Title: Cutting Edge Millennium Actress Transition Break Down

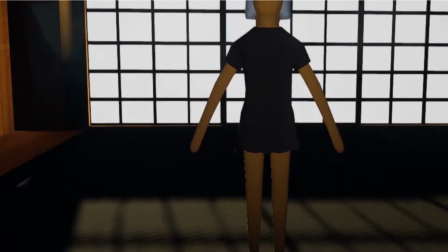Our Millennium actress transition came out of our initial research stage of the project,
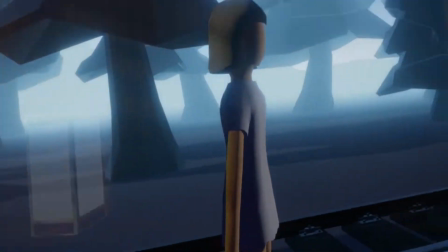when we were doing a deep dive into the filmography of Japanese animator Satoshi Kon.
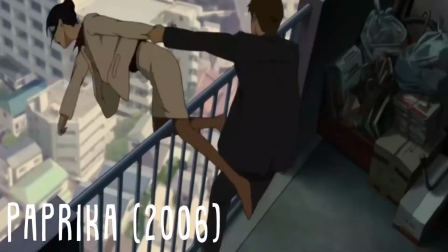Kon's signature editing style relied predominantly on the use of jump cuts and match cuts, transitions that we saw reflected in a lot of other research material.
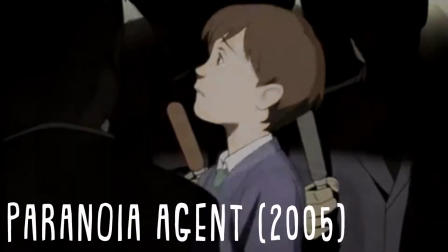Some of our research into his filmography went into the development of our gaze interaction and match cut sequences,
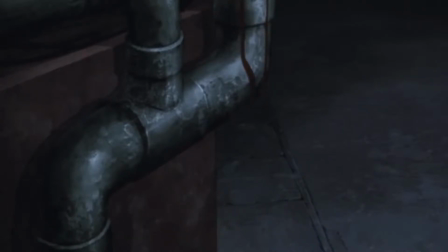but we also wanted to try and develop prototypes based on some of Kon's most evocative kinds of transitions,
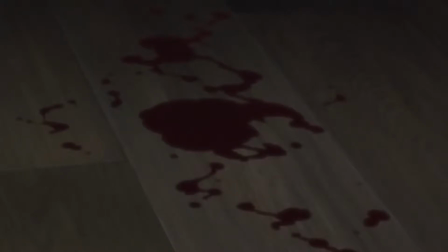which utilize match cuts, jump cuts, and dissolves in ways that were practically impossible to achieve in live action.
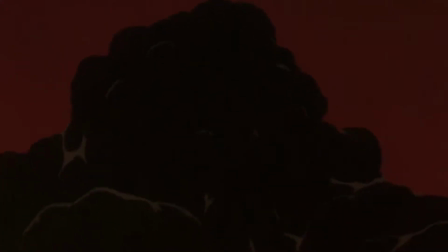We eventually settled on adapting a particularly noteworthy transition from Kon's 2001 film Millennium Actress,
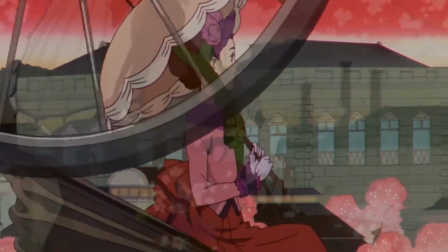which centers around an aging actress recalling events from when she was younger.
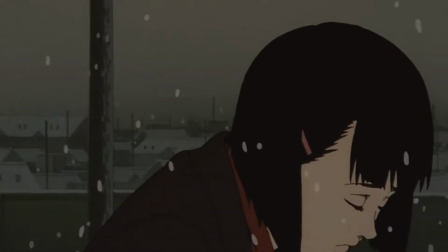The transition itself is essentially the visual thesis of the movie, taking the character on screen backward in time without necessarily cutting to an earlier time period. Kon does this by melding what is essentially a match cut with a dissolve, morphing the model of the actress as she shifts from older to younger.
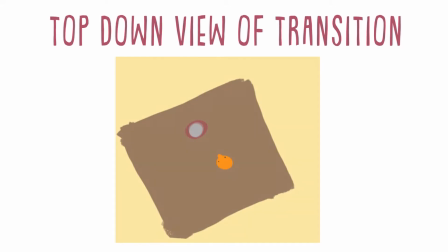In first trying to translate this kind of transition into VR, we had to first think about how the character actually was going to move in a 3D space.
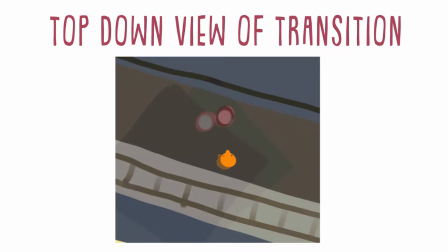The original sequence had the advantage of being essentially on a 2D plane,
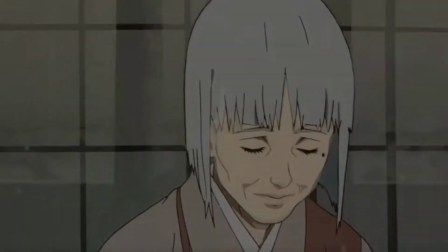and so Kon was free to morph the central character from one side of the frame to the other without much movement,
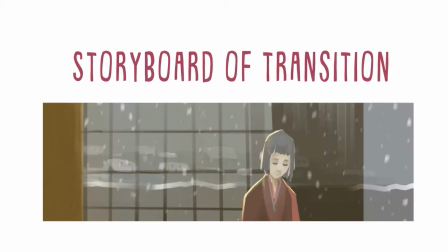especially since the shot itself was a close-up. However, because VR doesn't have the benefit of shot lengths, and because the transition itself seemed to require movement,
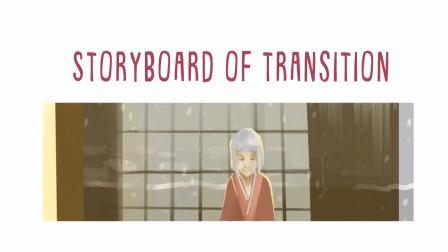this made our application of the transition in the VR space much more challenging.
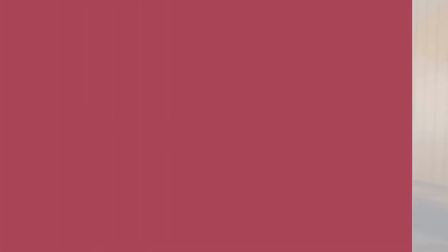To sidestep this, we made the design decision to map the movement of the character who initiates the transition to a guest's gaze,
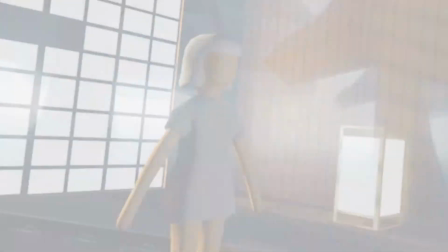so when the guest moves their head left or right, the character follows. Additionally, we mapped the path of the character to the degree of the transition as well,
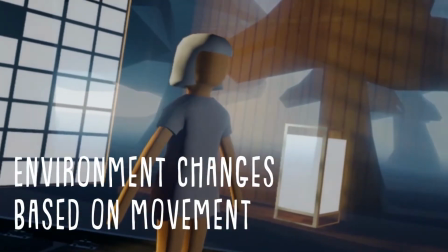meaning that as the character moved from left to right based upon the guest's gaze, the environment will also shift from one environment to the next.
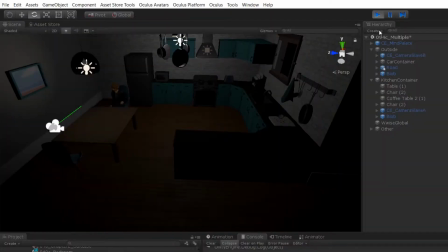From a technical standpoint, we try to do the following. There are 3 cameras in the scene. The first 2 are slave cameras whose movements are synced with the headset.
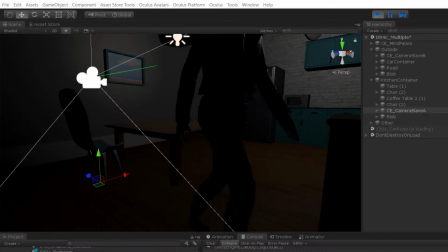They both have their own camera rigs with their initial position and facing direction set up as desired, according to the story need.
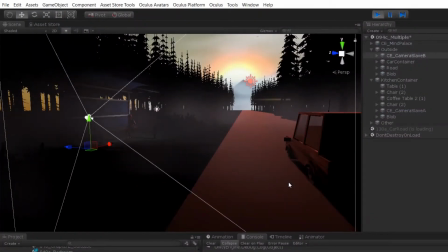We then captured the 2 slave cameras' render result to temporary stereo textures, and we used special shaders to restore these textures' pixels' world coordinates and clip them out if it's needed by the transition effect.
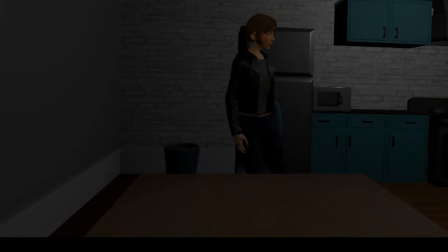The third camera is the main camera. It doesn't actually do any rendering, as it only blends the 2 processed textures together according to the blending process,
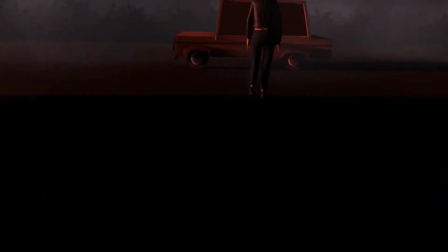and then displays the final result back to the HMD.
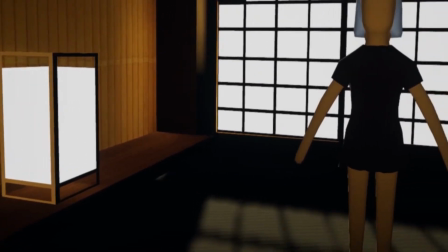We made a VR prototype of Kon's original transition by creating an interior space reminiscent of the first part of the transition,
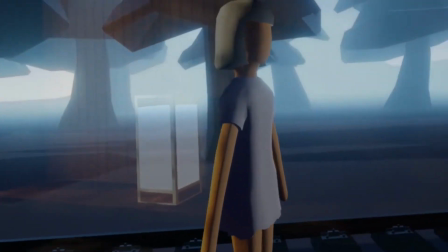and an outdoor train station that was similar to the last part of the final transition.
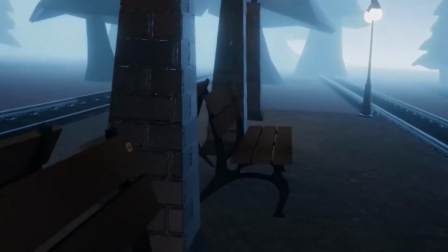We also iterated on the kind of transition that takes place when the character moves from point A to point B,
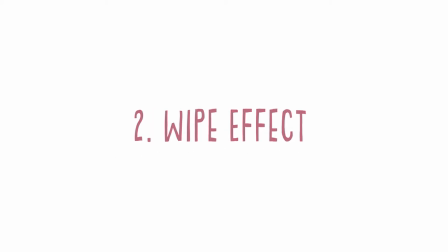these being a dissolve, a wipe effect like the one used in the Star Wars films,
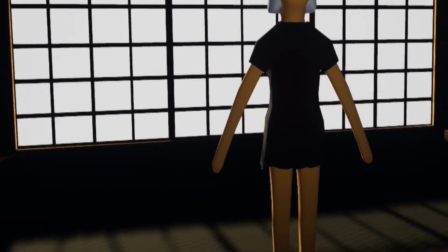and a spreading transition, in which the transition begins on the character herself rather than the environment and then spreads radially outward.
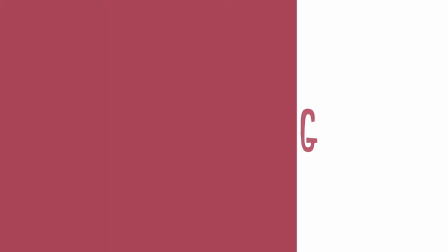When playtesting this transition, we wanted to answer the following questions. How fast does the character need to move in order for the transition to feel natural?
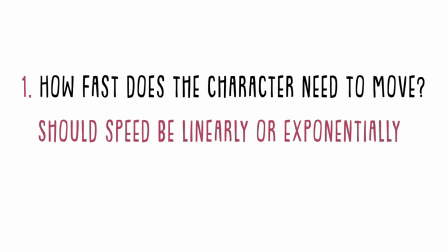Should we adjust her speed linearly or exponentially based upon the speed of the guest's head rotation? Which kind of transition works best given the central mechanic of the prototype, a traditional dissolve, the wipe, or our spreading transition?
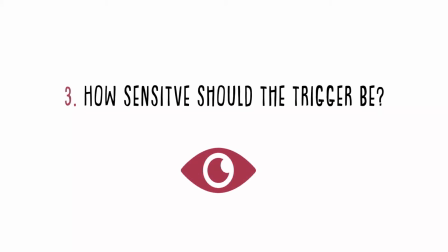How sensitive should the trigger be for the gaze on the character? Should we make it larger or smaller? From our playtests,
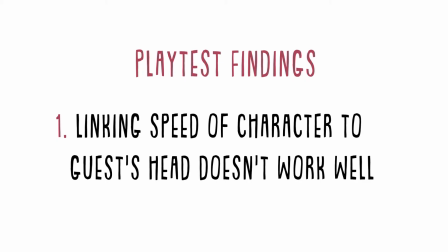we discovered that directly linking the speed of the character to a guest's head rotation gave people the impression that they were throwing the character using their head,
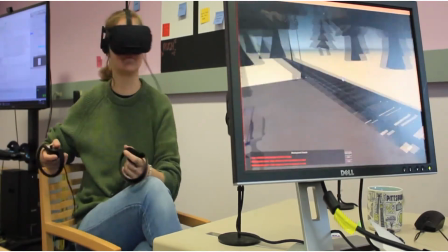rather than the character moving with their gaze. Most playtesters seem to prefer the usage of the dissolve over the other kinds of transition.
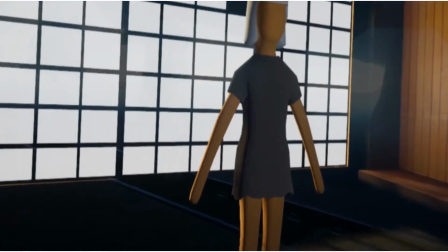While we found that the overall sensitivity of the gaze on the character was actually okay,
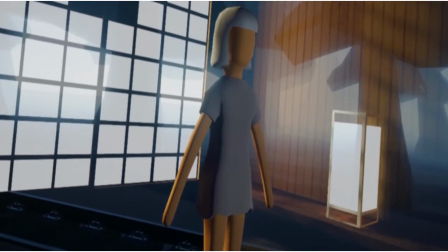we did adjust the initial trigger for the transition to be a bit more sensitive than its initial iteration.
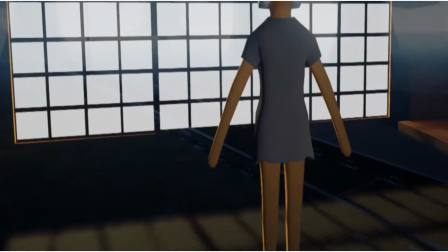We fixed these issues not only by narrowing down our transition to simply a dissolve and adjusting the sensitivity of the initial trigger,
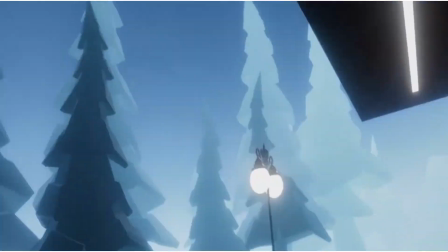but also by redesigning how the character herself moves in relation to a guest's gaze and head rotation.
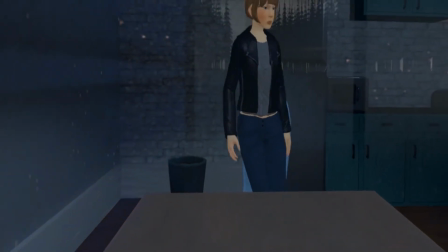Because this transition involves a moving object, this movement is sourced as an animation clip.
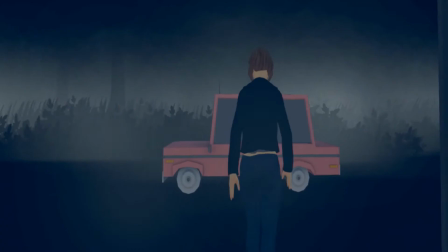The animation plays back in its normal speed when we believe we have the guest's attention,
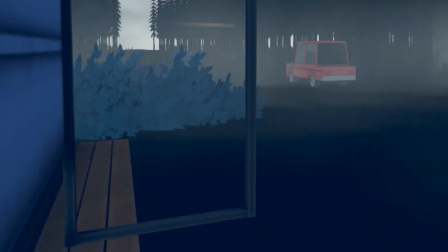and plays at a much slower speed when we don't, in order to reduce the chance of guests missing important story moments.
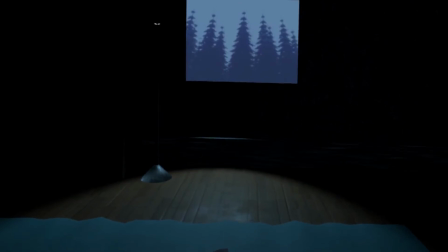We use the guest's head direction to estimate their attention,
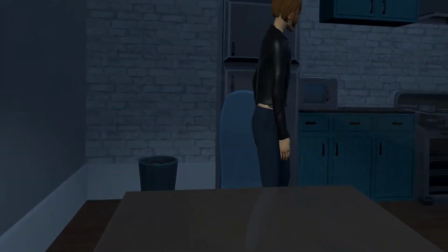so if the direction of their gaze falls on the animated character's position within a certain threshold, we register this as having the guest's attention.
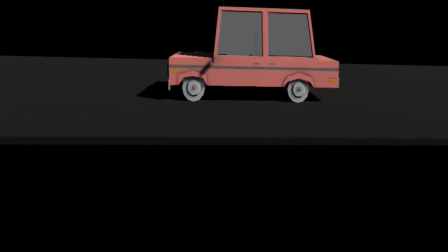The more the guests are looking away from their natural forward direction, the more forgiving the threshold will be.
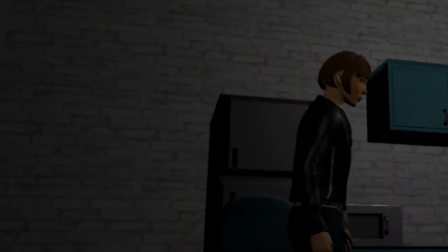We were able to translate our prototype into the one found in our final version without too much iteration,
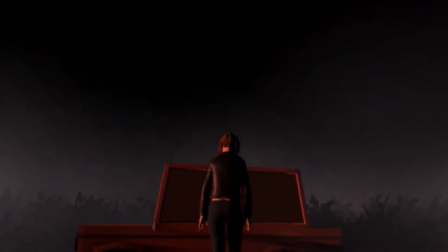though we did adjust the sensitivity of the overall transition and made the threshold for when the guests look away a bit more forgiving.
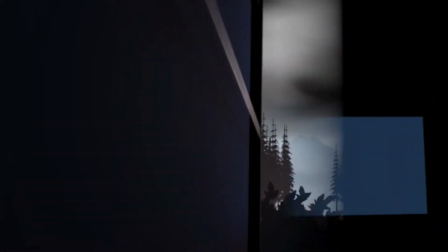So in summary, here were a few takeaways we learned about executing this transition properly.
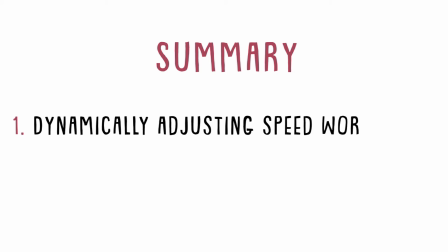Dynamically adjusting the speed of the character's movement based on guests' attention seemed to work best, as it made both the character's movement and the transition appear both natural and relatively seamless. And with this kind of transition, dissolves work best,
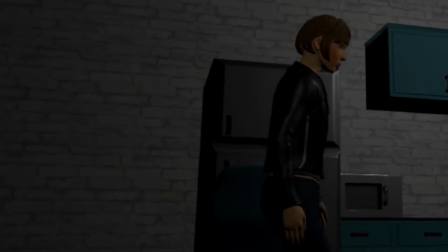as the transition lends itself to emotionally fraught scenarios due to the character walking away from you by design.
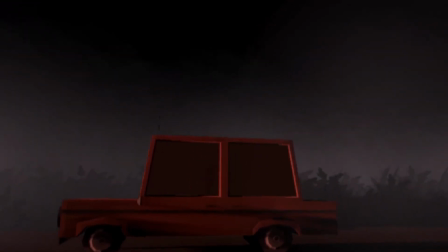Feel free to play around with this transition yourself in our cutting-edge VR transition tool on GitHub, link in the description below.